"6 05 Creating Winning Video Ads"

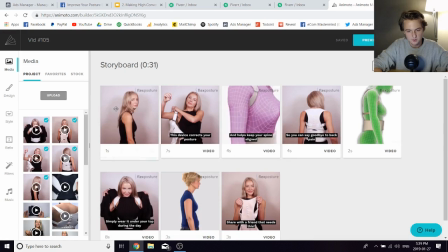747s
This was the same ad as this one. And pretty much all I did was I replaced this video with another video that I found online.
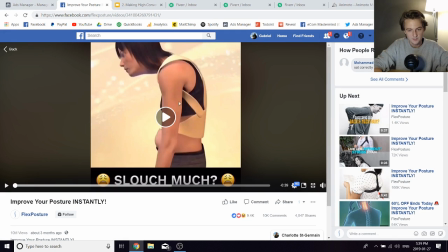755s
And this video was a video from a company that sold this posture corrector in the Philippines like 2 years back. And I found this on YouTube. And so, I was pretty confident. It was an animation and it was from like a Philippines company. I was pretty sure that I wasn't going to get into any legal issues for using this. Now, there is some risk, but I took the risk.
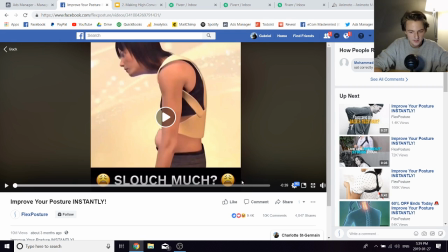775s
And so I took this clip and then I added this text at the bottom. I used InShot once again for this, so slouch much. And this was kind of like the cut, part of the cut. And the cut is also how much she's slouching, right? And so you can see in the comments, people are like, hands up for all the people who sat correctly after watching the clip.
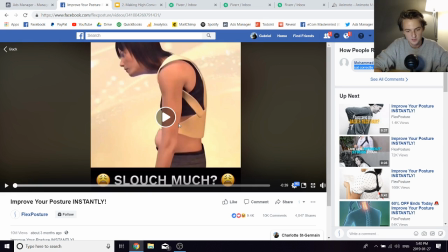792s
Like, this really grabbed people's attention. And that's why this video was so successful. So I'm going to play the video for you now and just let you see for yourself.
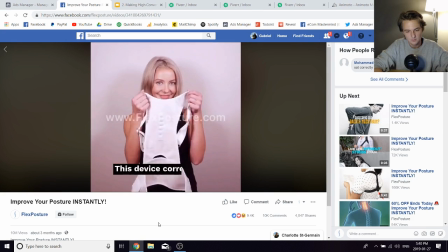799s
Slouch much, and then same video, right? It's the same thing. It's the same girl.
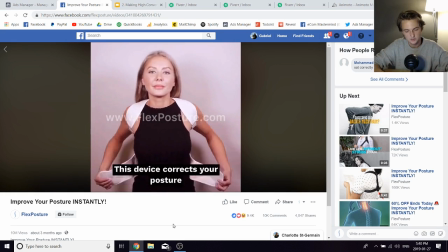804s This device corrects your posture.
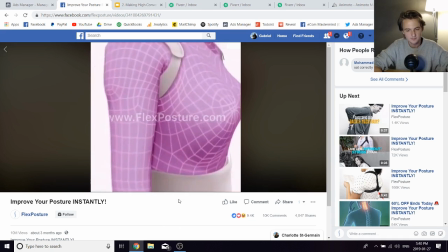810s
And then this clip again. I really like this clip. Same girl once again.
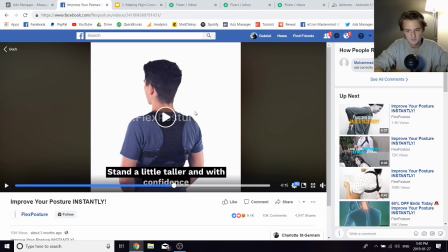814s
And then this guy right here. This is the Kevin J. Bond right here.
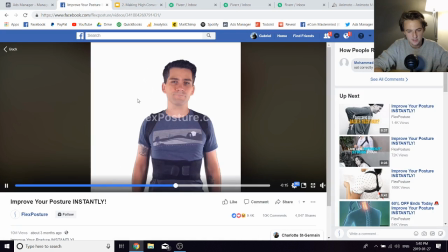820s
I paid this guy $50 again, and he made this content.
Simply wear it under a top.
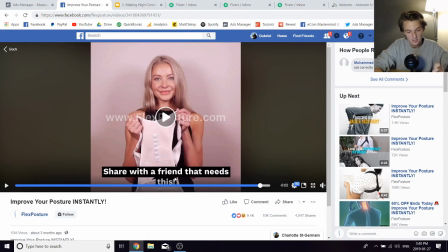829s
And then that's that was pretty much it. So this ad is pretty much the exact same ad that I showed you at the start, right? This ad,
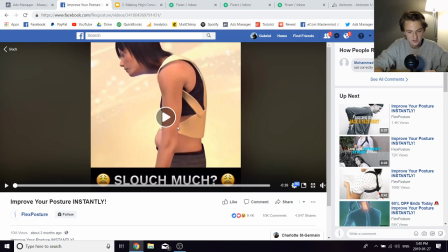836s
but at changing the first 3 seconds to this clip right here, made it into the most successful ad that Flex Posture has ever had.
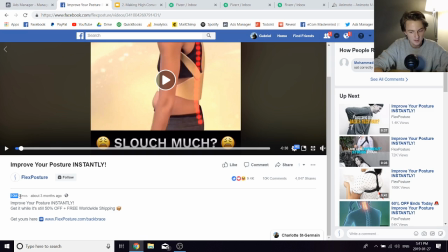845s
So this ad, it got 10 million views, 4,000 shares, 10,000 comments.
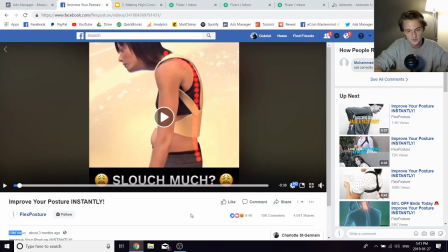850s
This ad alone must have brought, multiple 6 figures in sales. So this ad was extremely successful, and all I did to get this ad was I changed the first 3 seconds.
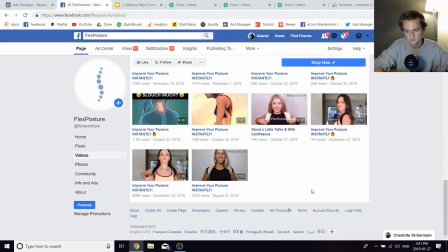859s
Now I have a few more examples of this, right?
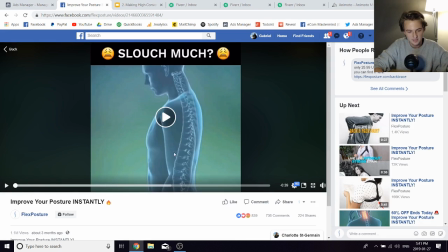862s
So this one, for example, same exact video once again, and the only difference is the first 3 seconds. So, in the first 3 seconds, I have this kind of hologram dude who has some neck pains and, some related to back issues.
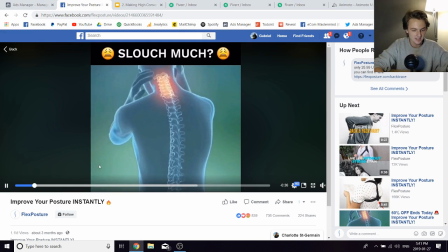879s
And so that's just to grab people's attention, right? Slouch much, and then gets people's attention, and then the same video once again. exact same video.
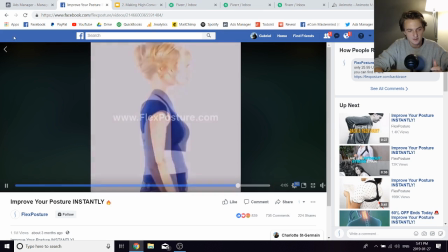888s
So only the first 3 seconds change. And, you know, this video did quite well, especially for retargeting.
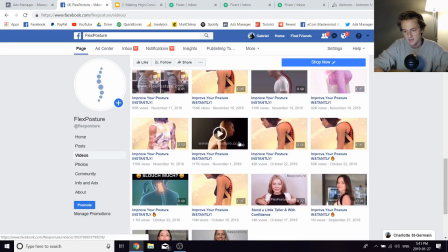893s
So it really does make all the difference. Now, I tested a bunch of variations, and a lot of these videos are deleted now.
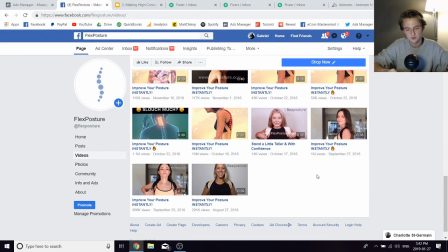899s
But, you know, I really tested as many of those variations as possible. And that's how you really, that's how you find successful ads with Facebook. You need to test, and especially test the first 3 seconds. The first 3 seconds are the scroll stopper, and that's what's going to make all the difference whether or not your video is going to be seen by the majority of your audience.
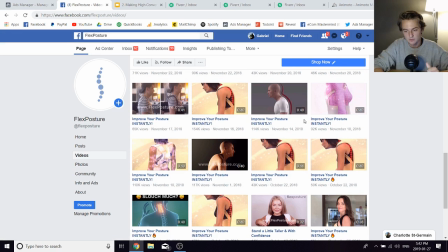918s
So that is it for this lesson, guys. I really hope this was helpful, and yeah, I'll see you guys in the next lesson.